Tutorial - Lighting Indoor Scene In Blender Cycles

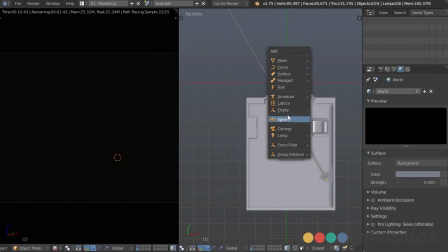(16:45)
So I'm going to press Shift A, add in a lamp and sun.
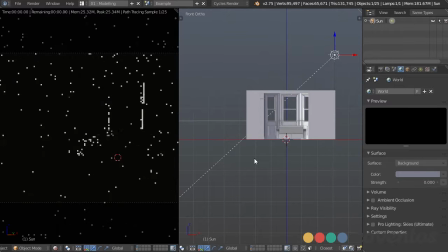(16:52)
Now when I move this over and I rotate it, we can start to see exactly where it's hitting.
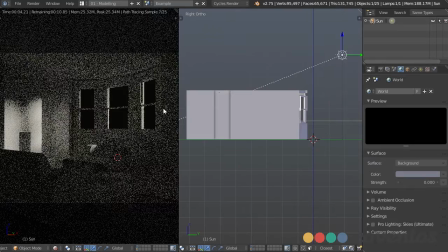(17:02)
And since I already know that we have a lamp over here that's going to be on, I want to balance that off by having the light from the sun hit over on the left.
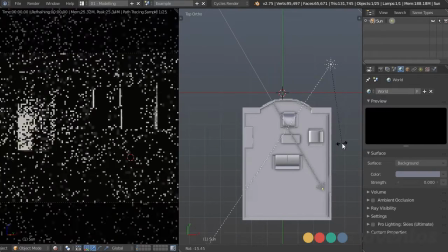(17:12)
So since the lamp is going to be on the right, I want to balance that with the sun hitting on the left.
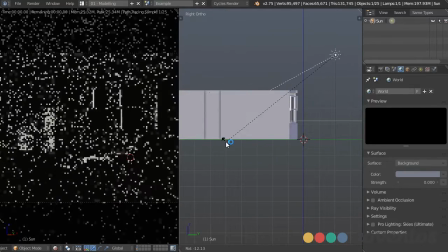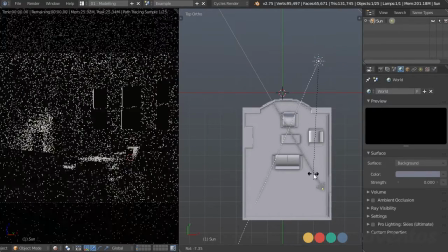(17:23)
And I do want it to hit the coffee table a little bit, so I'll angle it just so that it grazes off there. We have a nice light coming in there, and that should be good to go for our main sun.
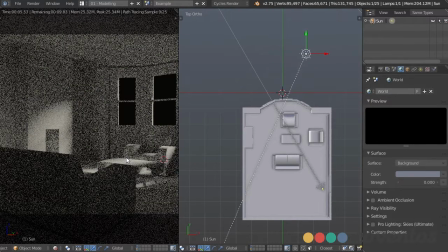(17:36)
Since this is kind of an interesting angle, we won't get a whole ton of sunlight, especially on the couch here, but that's okay.
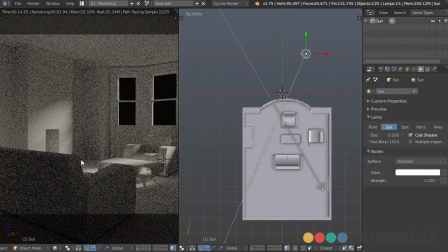(17:42)
I'm going to go in the sun lamp and change the size, since it looks a little bit soft and I want the shadows to be a bit harsher since it's direct sunlight.
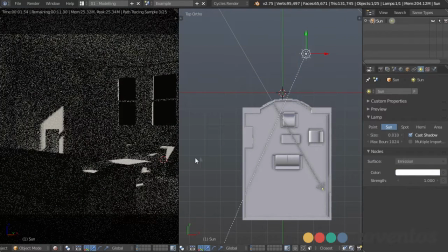(17:51)
I'm going to change this to 0.01, and maybe that's a bit too much, so 0.02, let's try that.
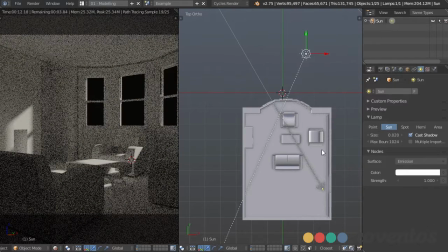(18:01)
And that's looking good. Another thing that we can do to help our main light is use an environment light.
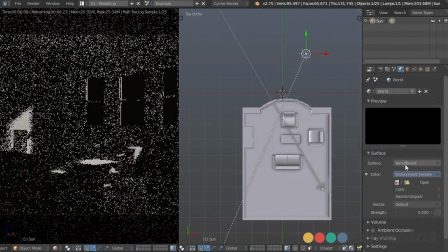(18:08)
So in the world settings here, I'm going to choose environment texture and choose our HDR.
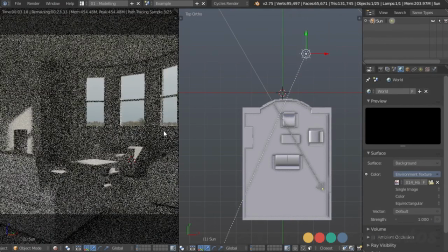(18:17)
And I'll set the strength to 1 just to see how it looks. So I'll provide some HDRs with the file so you can go ahead and use them and follow along.
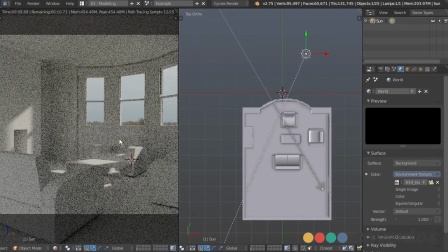(18:27)
But I want to make sure that the sun is coming from about the same direction.
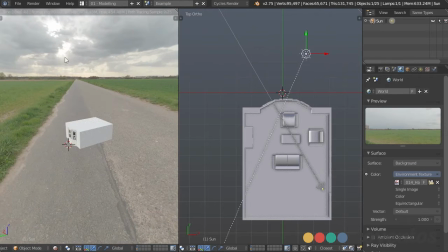(18:31)
So if we go out of the room, we can see that the sun is coming right over there, and we want the sun coming from the left there.
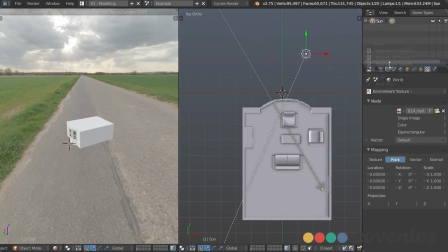(18:40)
So in the texture settings, we can go to our environment texture and rotate this around the Z
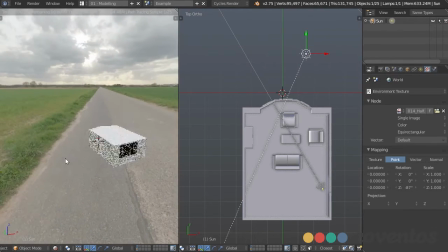(18:46)
until it's coming from the correct direction and about the right area that we have the sun coming from.
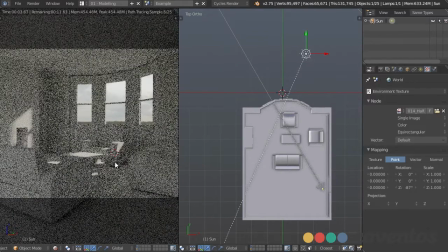(18:55)
Now, we can actually use the node editor to increase the effectiveness of our HDR.
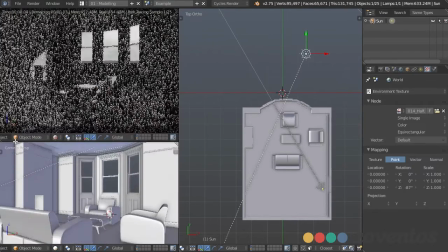(19:00)
So I'm going to split this window and make this bottom section our node editor.
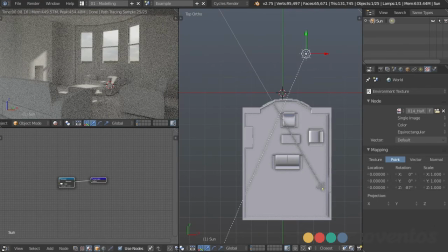(19:11)
And I'll choose material nodes and world.
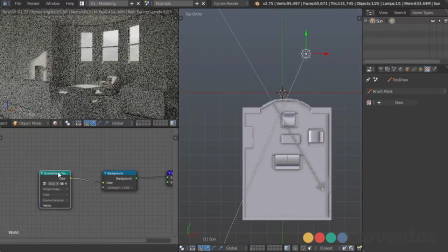(19:13)
And that way we're looking directly at our HDR right here, and as it's plugged into the background.
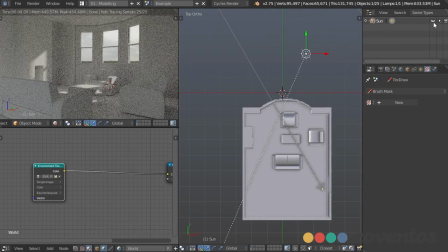(19:22)
Now, if I hide this sun really quick,
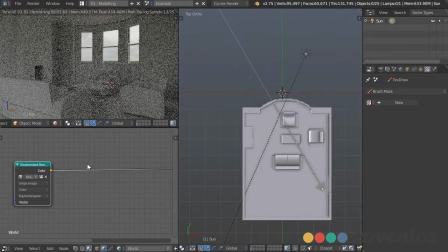(19:26)
so we're not looking at it, we can see the effect of our HDR all by itself. Now, one thing about these is that the strength of it tends to be very, very fuzzy. Since it's very large, it's going to give very soft shadows.
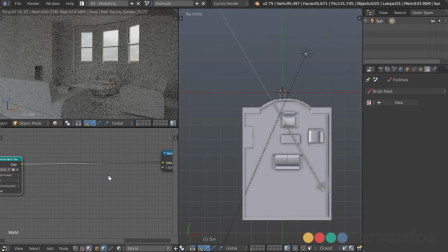(19:41)
In fact, Blender interprets it as being infinitely far away, so it's going to be very, very soft. One thing that we can do to increase the strength of the shadows is multiply the strength.
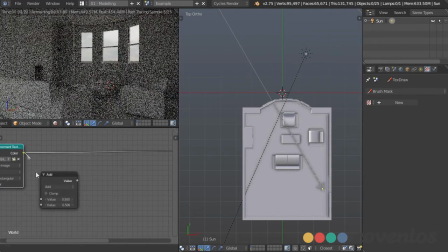(19:54)
So I'm going to use a converter and math node, plug in this color right here, and use that value to plug into the strength. So we're using the color of the image itself as the strength, and when we multiply this by, say, a value of 5,
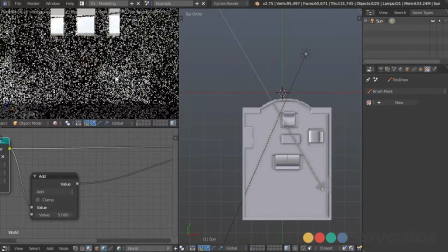(20:10)
we're not only going to increase the brightness, but we're also going to increase the sharpness of our shadows.
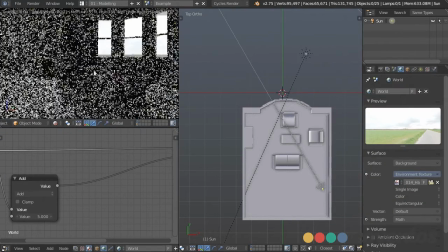(20:18)
And now we have a much brighter light, and as you can see,
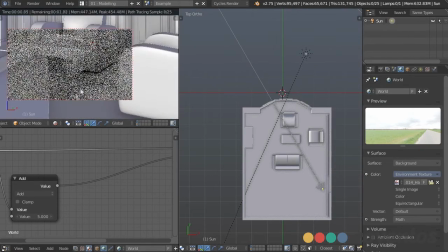(20:25)
we are getting a little bit more of those shadows right in there.
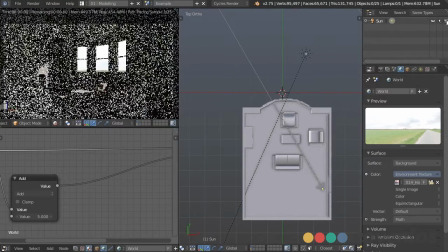(20:31)
Okay, so now I'll bring our sun back so we can see both at the same time.
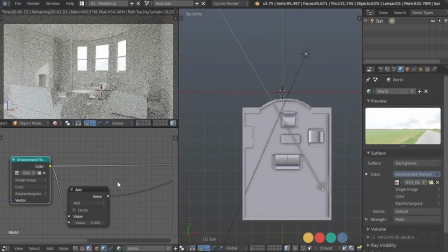(20:36)
Now, since we're getting that blue atmospheric light from the atmosphere,
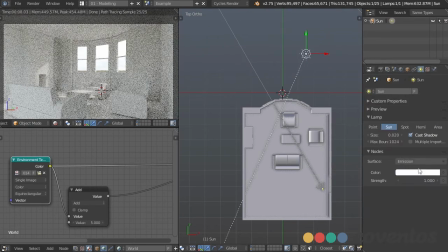(20:41)
I'm going to take the sun lamp and I'm going to change the color to make it a little bit yellow. Changing the color of the lights always helps give it a little bit more realistic result.